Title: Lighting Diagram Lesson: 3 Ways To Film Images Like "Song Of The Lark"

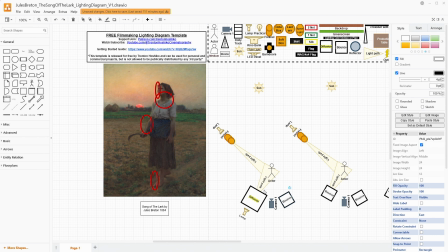1225s
I think that telling the story, getting the exposure technically, and working to design our images is more important than naturalism in particular. So I will also get rid of that bounce because this should be providing enough.
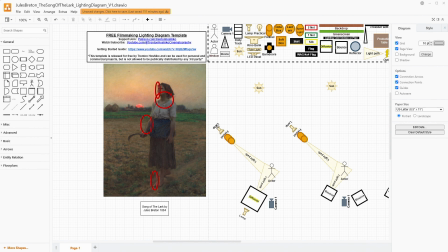1240s
We're going to have the edge light from the light here going and casting along her edge. And we're going to have the diffusion that lightens up this shadow just a little bit with really, really soft light. We're still going to get this shadow under her neck from a combination of the actual sunlight, as well as this light being kind of 45 degrees top down.
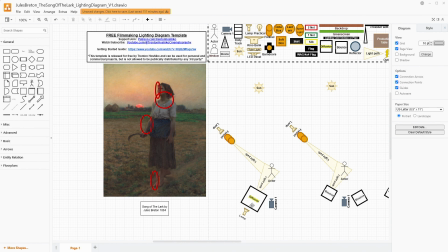1260s
But you want this light to be very, very dim. You want it to just softly bring up that shadow. Now, this one is my least favorite of all these options because you need 2 big like combo stands to manage this diffusion sheet.
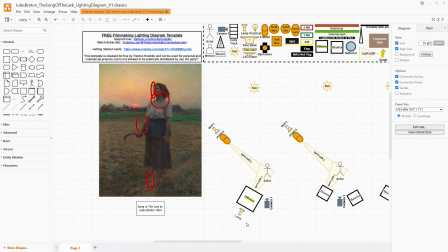1277s
You need a 12 by, you need a big powerful lamp, you need a lamp and a Fresnel over here, and you have to time it with the sun, and that's a lot more setup. I actually would prefer most of the time this one.
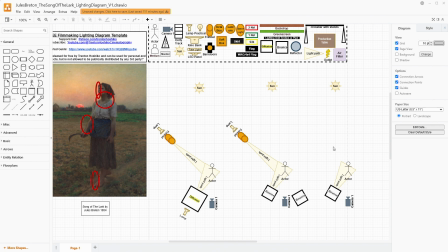1291s
I actually probably prefer most of the time this option here, using that bounce, being really, really agile with it. And I would also like this one as well, depending if you can get it all timed correctly, because you have to get the Fresnel and the lamp set up in time. It really depends on your schedule.
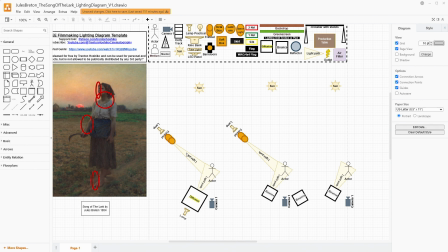1309s
So this one's gonna be the most grip, time, labor, and equipment intensive one. And I'm not sure how much of a difference it would make versus even just something right here like this, especially when you factor in cost and, scheduling it.
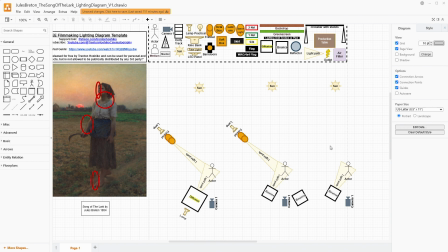1325s
So we have 3 different options here. These all could work for making this kind of image, and they kind of show different budget and stylistic ways to work on something like this.
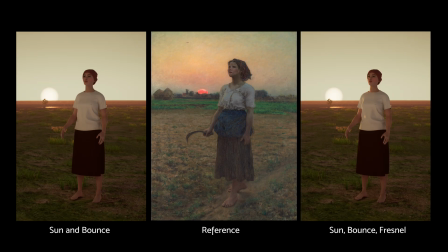1338s
If you liked this video, please give it a like. It helps me with the YouTube algorithm and reaching new viewers who also like these kinds of videos.
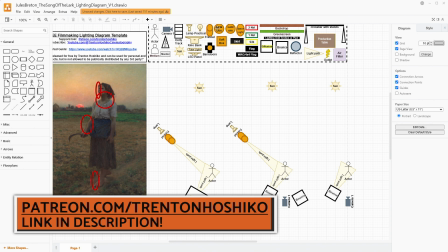1345s
Like I said at the beginning, if you want to get my free Filmmaker Tools template, it's available over on my Patreon.
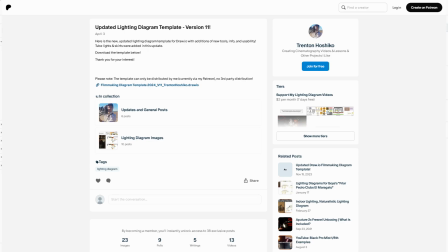1351s
It's completely free. You don't have to join or anything like that. It just is publicly available. I want to help people out with trying to get more diagramming and pre-production and just practice seeing how the light falls in images. So the link is down in the video's description. If you want to join, that's great.
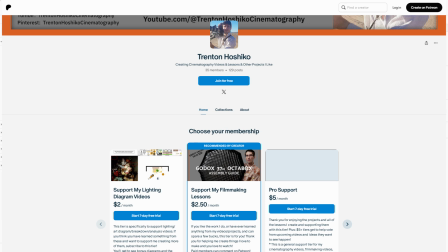1367s
I have a free membership as well as paid memberships. The paid memberships support these kinds of videos. The free memberships notify you when I post new videos like this one or my regular cinematography videos.
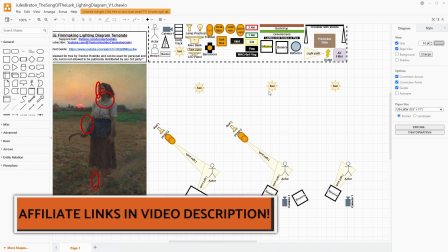1376s
If you want to get the kinds of tools that I've been talking about in this video, I have affiliate links down in the video's description. Those also help support the channel.
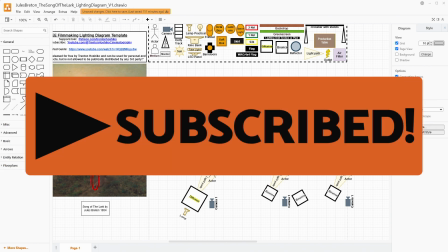1384s
If you like these kinds of videos, you can consider subscribing for lots more about lighting, cinematography, and video production from a micro budget perspective.
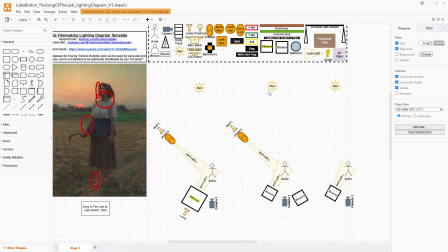1392s
Thank you so much for watching. I really appreciate it, and I hope that you have an absolutely wonderful day. Take care of yourselves.